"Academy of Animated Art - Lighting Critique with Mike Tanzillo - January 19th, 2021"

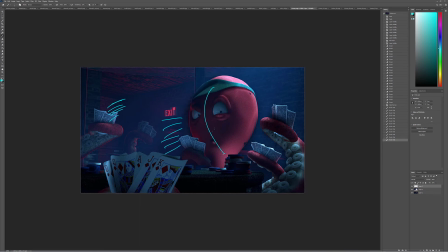And let's increase the variation in the atmospheric fall off, so it's a little denser in the back, a little darker up front, and we'll go from there. So good progress there.
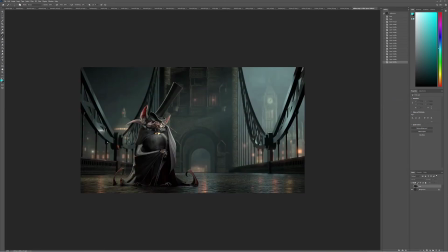And William, all right. So we've got your previous version here, updated. So I think the great job getting this light in here. I do think the angle is a little shallow.
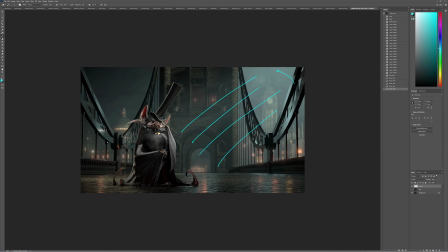I would pitch it up just a little bit more, just so it's a little bit more like a 45-degree angle, just because like that feels a little super low to the ground. For the character, I think I like the level of illumination on the previous one.
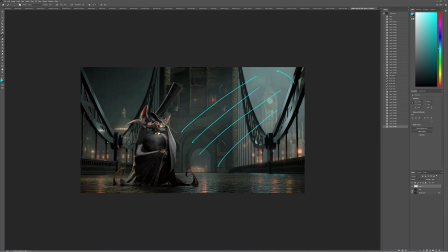I know that you flip-flop the sides. I'm just wondering. I'm looking at the nose, and I'm wondering if we can't trickle a little bit more light onto his nose by pulling that around. Body's looking really good. I think that works a lot better.
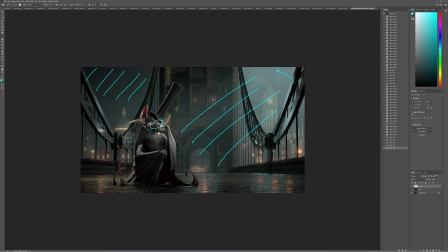I would put a touch of a cool sky in there, just like a little indication of a sky. And then the last thing, and this one might be tricky, is that I love the reflections in the street.
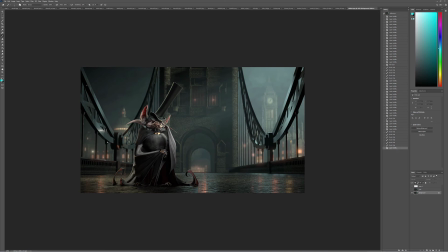I love the detail in his skin. I love the detail in the brick. I see the detail in the background. These things are lacking detail, mostly in their shape. Like if you just kind of look at them, they just look like primitives, and it's because we have these hard edges on them. So I'm wondering if there's a way for you to add maybe a displacement.
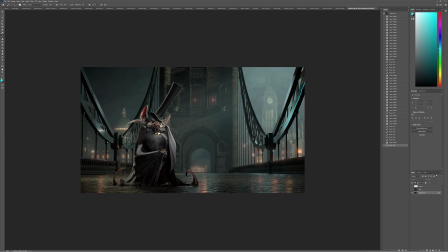Maybe like there's two things you can do. One, you can rough up the surface of it to make it look a little more gringy like the rest of it, more detailed like the rest of it. Or we can pull off the specular highlights and really kind of tone it down so that these are more like darker elements that are in there,
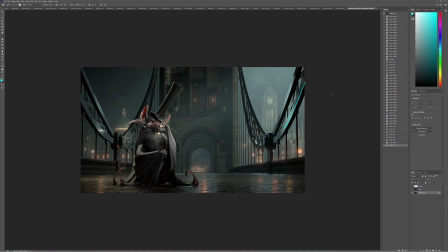and that we don't actually read like this kind of hard line edge. So that would be my advice there. Okay, so that's it for the stills.
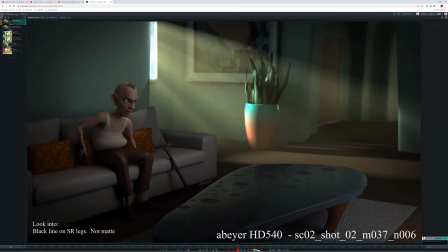Let's hop over into our videos. So we'll start with Aaron's first. So we've got this is the newer version. This is the previous version.
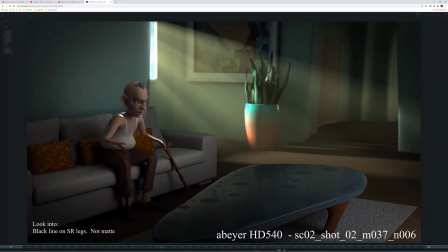And all right. So still looking at the black line around the legs.
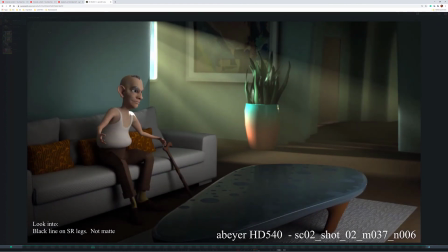It's not a matte. Okay, it might just be the lighting. Let's take a look at the yeah, that explosion of light looks a lot better. I'm wondering if it can be a little bit warmer. It feels a little cool, and so if we're white balanced for the interior space,
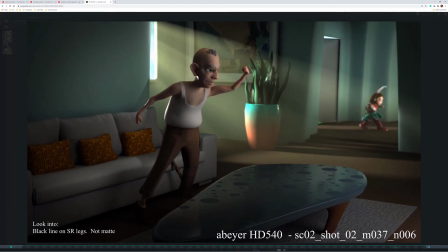and you can see the light coming in here is a little bit warmer, I would try and try pushing a little bit more warmth on there.
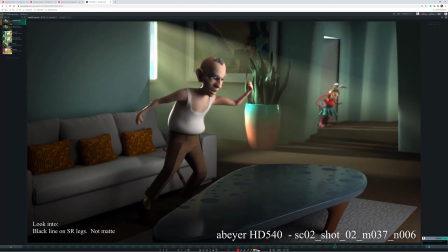The other thing is well, two things. One, her scarf is super saturated in this, and two is this is a little bit saturated down there.
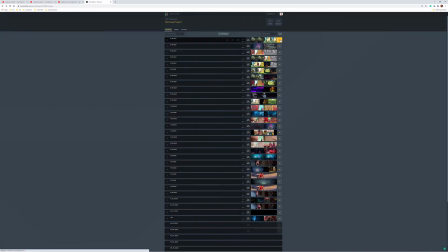Oh, and three, the light rays coming in here. Oh, what did I just do? Just went back. The light rays coming in here are feeling a little bit greenish.
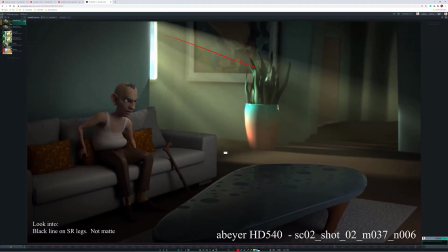I would push them a little bit warmer.
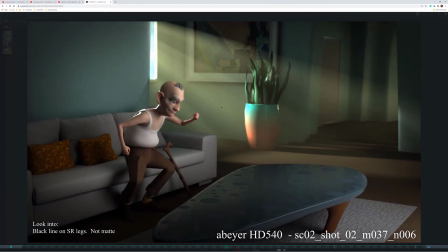TV animations feels pretty good. And then the last thing that I would do is like this on his neck.
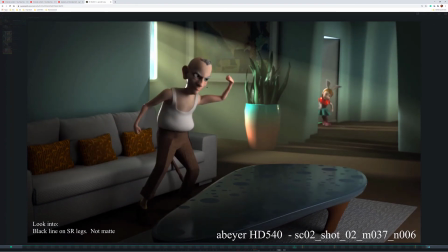I guess it's the rim overall on him. I would take that down a little bit in value.
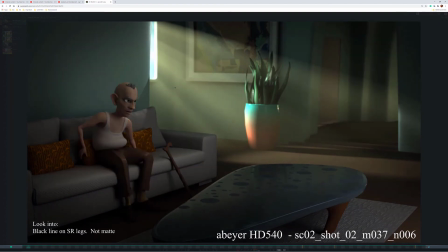And try brightening his eyes a little bit more too overall. Again, a little unrealistic, but it would be nice to get him to get that to read a little bit stronger.
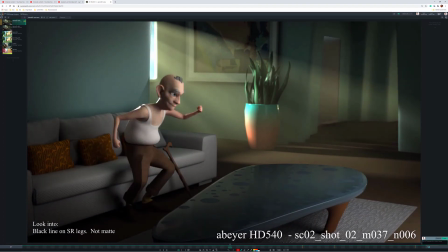But this is looking much, much better. All right, from the outside version, we've got
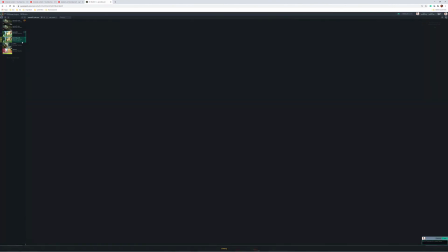newer version versus older, right?